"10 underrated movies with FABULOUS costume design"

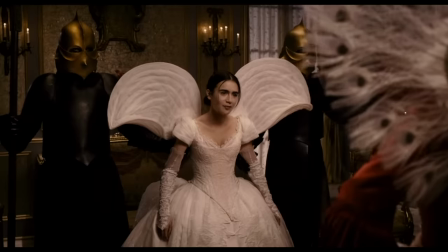249s
The dress has a Victorian bustle-inspired shape for the skirt and wings that show Snow's desire for freedom from the evil clutches of her stepmother.
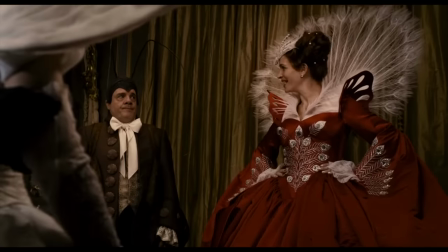257s
In contrast, the queen wears a bold red peacock-inspired gown.
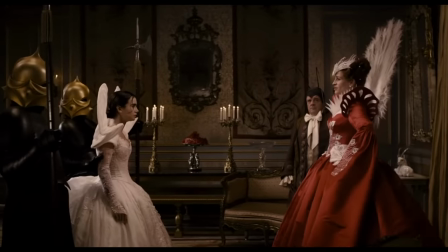261s
Snow represents the swan's elegance, while the queen represents the peacock's power and arrogance.
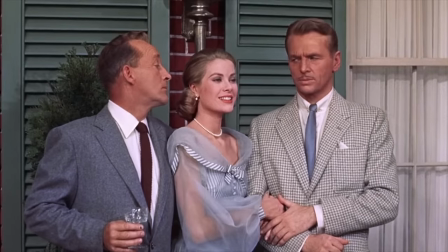268s
The premise of the 1956 musical comedy High Society is that socialite Tracy Lord,
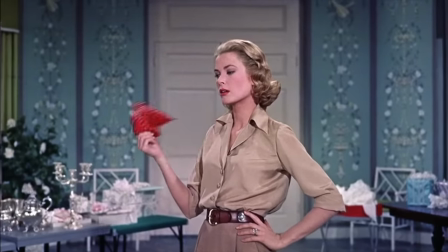274s
played by Grace Kelly, is about to get married second time around to her new fiancé, George Kittredge.
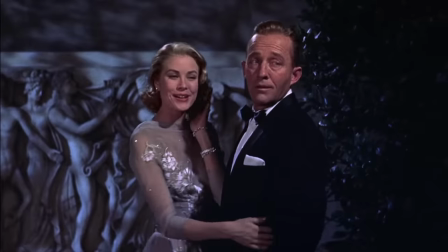279s
Her ex-husband, C.K.
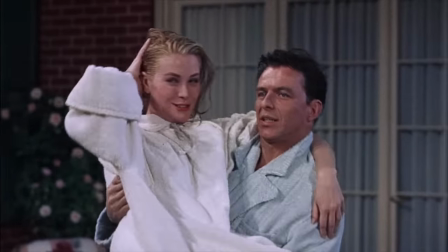281s
Dexter, is still in love with her, and the tabloid journalist there to cover the wedding, Mike Connor, also gets thrown into the mix, falling in love with Tracy as well.
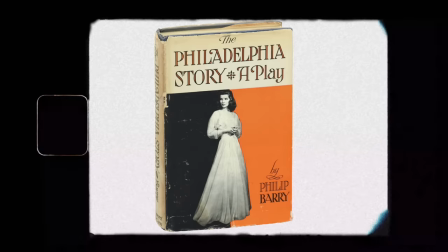289s
It's based on a 1939 play called The Philadelphia Story,
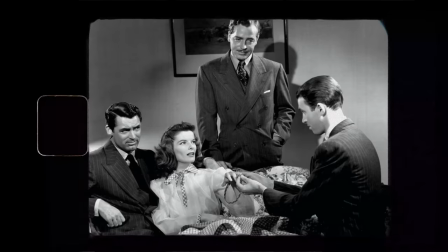292s
which was already adapted before in 1940 into a movie starring Katharine Hepburn, Cary Grant, and James Stewart. As far as a quick movie review, I believe Valentina on Letterboxd says it best.
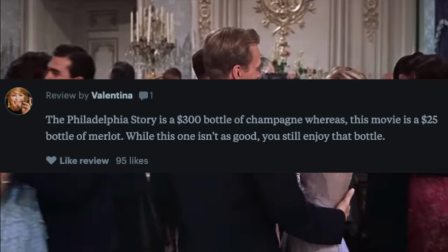305s
The Philadelphia Story is a $300 bottle of champagne, whereas High Society is a $25 bottle of Merlot.
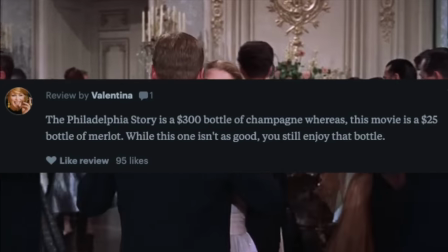312s
While this one isn't as good, you can still enjoy that bottle. Yeah, so I think across the board, most people would agree that High Society is a flimsier adaptation than the Philadelphia Story,
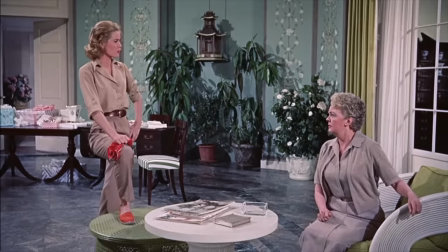323s
but Grace Kelly looks fabulous, so the costume design department at least hit it out of the park. The costume designer for this film was Helen Rose,
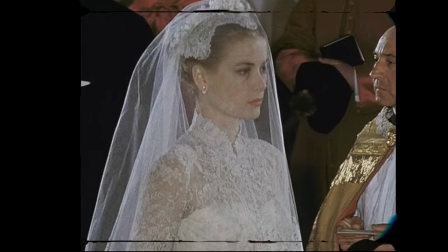331s
and she actually designed Grace Kelly's real wedding ensembles for her actual wedding to the Crown Prince of Monaco.
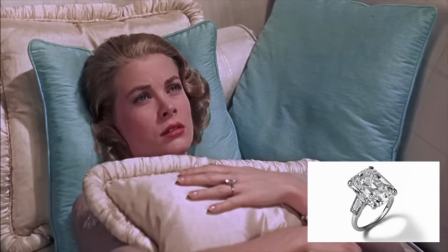340s
Also, fun fact, the ring that Grace Kelly wears throughout the movie is her actual engagement ring. I feel like unlike the other movies on this list, the costumes in this film don't really do anything to serve the plot other than to make Grace Kelly look good. A lot of old Hollywood movies kind of only dress the main characters to look really nice, and it's not to cater to any kind of storyline.
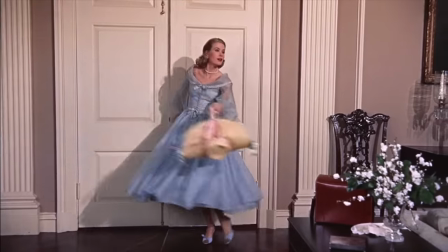365s
If anything, I would say that her character wears chiffon fabrics throughout the movie to evoke her etherealness, femininity, and honestly, ditziness.
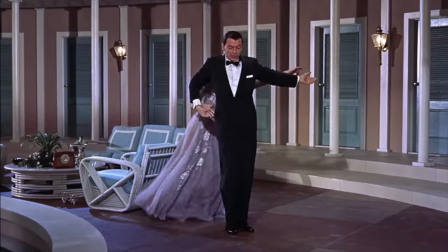373s
A lot of these dresses that she wears make her look like she's floating through the room. I also think that Tracy's outfits fall under Grace's personal style in general,
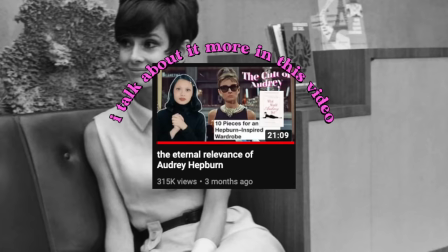381s
in the same way that Audrey Hepburn's outfits in a lot of her movies follow her personal style off screen. And you know, Grace Kelly was beloved by the public. She was portrayed as being very high class and very elegant, and she married a freaking prince, so that only added to the narrative. So all these positive attributes that people associated with Grace Kelly definitely made her characters like Tracy a lot more likable as well.
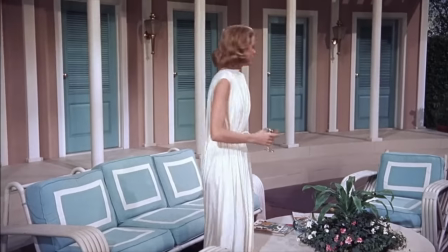407s
My favorite of Tracy's looks is this white Grecian gown, which she wears on top of an equally stunning white halter bathing suit that has this little side slit detail.
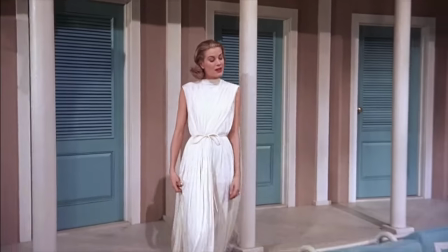416s
The whole look is very sleek, and dressing Tracy as this Greek goddess makes sense in the plot because everyone's obsessed with her.
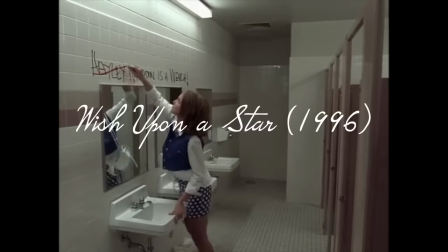424s I'm a cold goddess.
Shout out to all the people who actually watched this on Disney Channel when it aired. I didn't, but kudos to you guys. You all lived in a time when Disney Channel movies were actually good. So I watched Wish Upon a Star recently. Like, I think if you follow me on Letterboxd, I literally logged it in like a couple days ago. Well, okay, by the time this video is released, I would have logged it in quite some time ago. I definitely do think that compared to the other movies on this list, this one might feel a little bit underwhelming, especially because, you know, compared to other 90s movies of the time like Clueless,
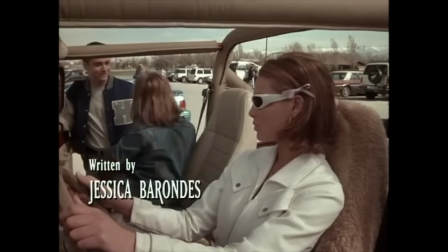461s
the wardrobe is just very simple, it's very pared down, and you might be wondering, what's the big deal?
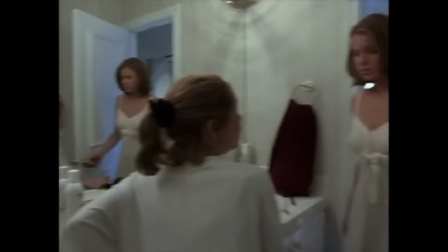466s
The premise of the movie is basically a Freaky Friday. It centers two sisters, Alexia and Haley Wheaton.
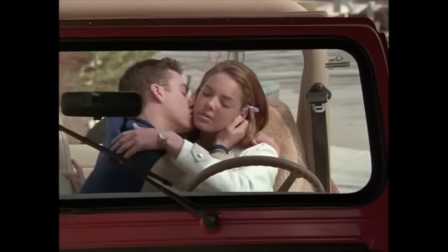472s
Alexia is a senior in high school. Haley, I think, is a sophomore. Alexia is the popular cool girl, and Haley is the nerd slash social outcast.
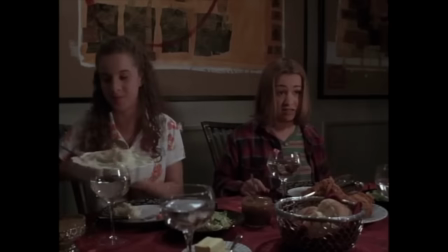480s
They are completely different and do not get along at all, much to their parents' frustration.
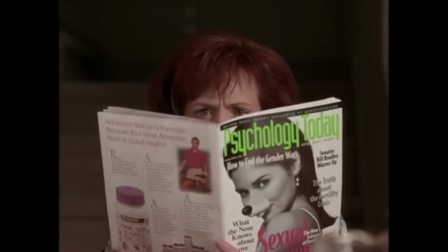484s
I also love the parents in this movie, by the way. They are just fantastic. Then one night, Haley makes a wish that she could be Alexia, and the next day, they wake up in each other's bodies. It's exactly as cheesy and heartwarming as you would expect for this kind of movie.